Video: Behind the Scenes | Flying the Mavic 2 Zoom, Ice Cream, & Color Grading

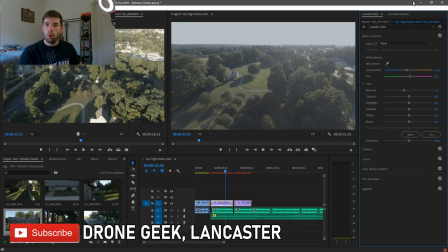[22:41]
and you can see that it sort of puts a gray veil over top of the image we don't want that it sort of throws the whole thing off we want to at least maintain how this looks down here because this is probably the highlighter the best part of the picture best part of
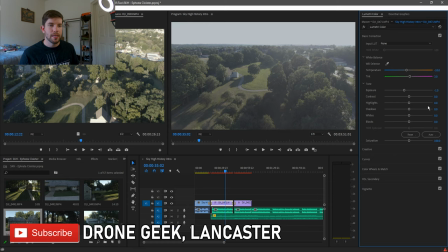[22:55]
the footage so we're just trying to fix this and i don't want to do any gradients up here it's just a quick fast let's get this done let's make it look as good as it possibly can without getting too involved so we'll knock this back to negative 0.5 and that's pretty reasonable
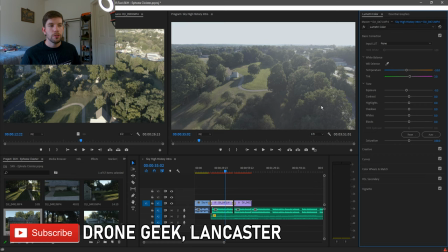[23:09]
you brought this back it's not nearly as harshly blown out up here but you also didn't really ruin the integrity of what's going on down here so move on to contrast now we do have some darker areas down here so we don't want to get real crazy with the contrast so this is
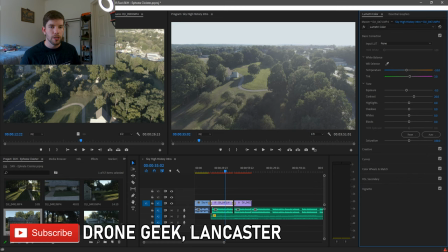[23:24]
a scenario where I would maybe start at 20 instead of 25 just see how it looks that's pretty good let's see if we can cheat it up to 25 though okay that's not too bad we'll keep it at 25 if we go up to 35 it starts to get a little hairy in
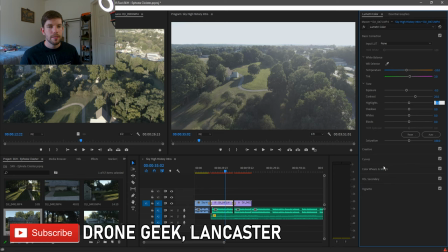[23:37]
those areas you start to lose some of the detail on the darker areas so we'll keep it back at 25 highlights now this is where again we're going to be a little aggressive on the initial adjustment so we're going to go negative 100 just to see how that looks and again you've got
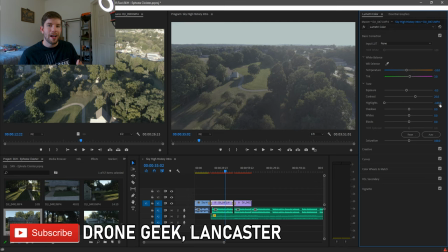[23:53]
that thin gray film over top of the footage it's not something we want to keep this isn't what we want to retain when we actually produce this and make it the final form so we're going to actually scale this back to to negative 25 and again that brought it back a little bit
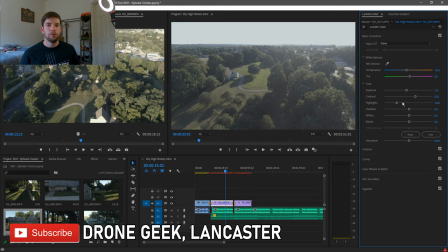[24:08]
but let's see if we can cheat it up to negative 50. And you may have already noticed that the name of this game is playing with the sliders. You have to sort of play with the levels. Until you play with them, you get comfortable with what comes out of your camera, whatever kind of camera you're using, whether it's a drone or a handheld,
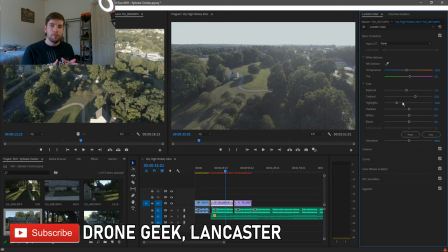[24:24]
no matter what the case is, you have to get comfortable with what comes out of the camera naturally and learn how to manipulate the sliders in a way that brings the best out of that footage. So you just sort of have to play with it, get a feel for what you're working with and then you'll start to develop a rhythm where you'll know where you need to sort of
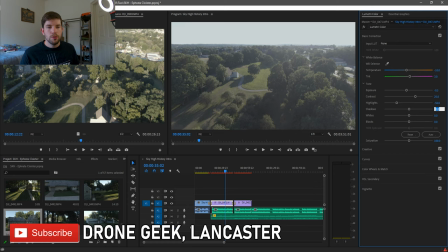[24:40]
start to get the sliders in the right areas so we'll go down to shadows we do want to bump the shadows just a little bit bring it up to a five but see that that makes it very noisy down here so actually we want to go negative five it makes it a little dark but you know what we'll keep it we'll retain that for now go to whites we'll do negative 15
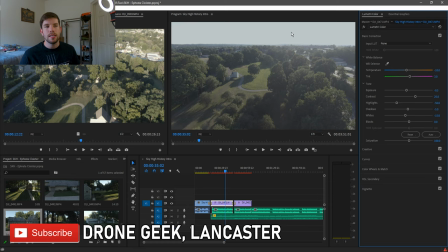[24:59]
and you see the whites are a little more specific to only the white color so this sky was brought back and you can almost even see a little bit of the blue coming through up here and it's not very noticeable but it's enough that I'm sitting here going okay we might be able
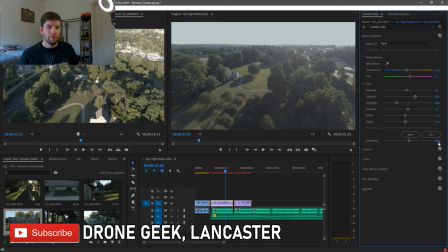[25:13]
to salvage this better than I thought we could and like I said I always like to try to match the blacks and whites and again it just gives it a little bit of a balance towards the bottom of the picture here so we'll go to saturation and again I don't like to oversaturate we'll play with it real quick just to see what happens just because that sky is so badly blown out we'll see if we can bring any of the
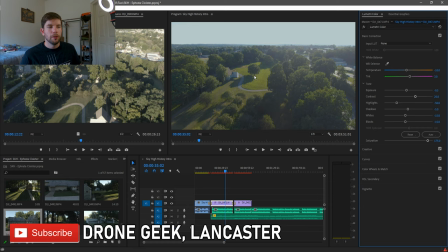[25:32]
blue back by oversaturating it see what that looks like and you can you definitely bring out a little bit of the blue but this is awfully green and it's green to the point that it almost doesn't look real so let's see what 150 looks like so we lost some of the blue there's still some up there we've salvaged that pretty well I think and we have a very natural look to our grass down here in our trees
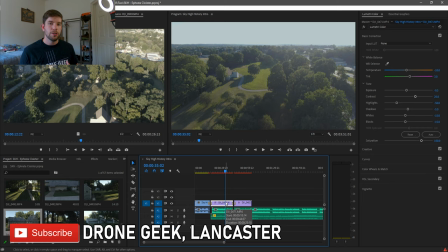[25:52]
as well so we're gonna keep it at 150 and we'll just move forward from there so these two clips are our master clips they have our master color profiles that we're going to apply to clips that are like them throughout the project I'm not going to sit here and produce the entire episode
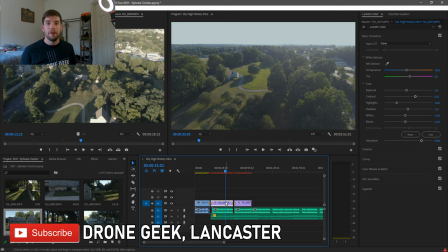[26:05]
on camera it would be way too long of an episode and you would get very bored whether you know how to edit video or not at some point you'd want to turn me off so we're not gonna make you sit through that if you do have any requests for me to go through
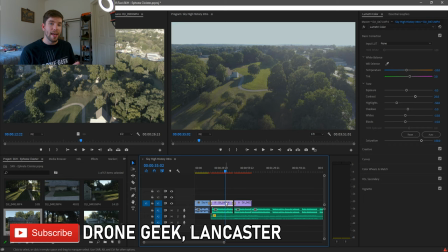[26:18]
the entire process please leave a comment down below I'll be happy to make content that involves going through and showing you how I actually edit the videos from beginning to end, if that's what you want, but for now I'm going to guess that's not what you want, you just wanted a quick dirty lesson on what goes on behind the scenes when I'm editing these videos and
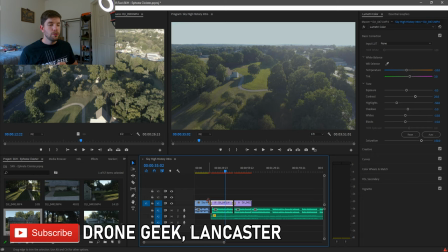[26:35]
I was happy to start with color grading this time around because honestly that's probably the easiest topic to start with. So what I'm going to do is just show you for an example two more clips and we're just going to copy and paste the settings from these color profiles over and we'll make some adjustments just to fit those new clips that we throw in there.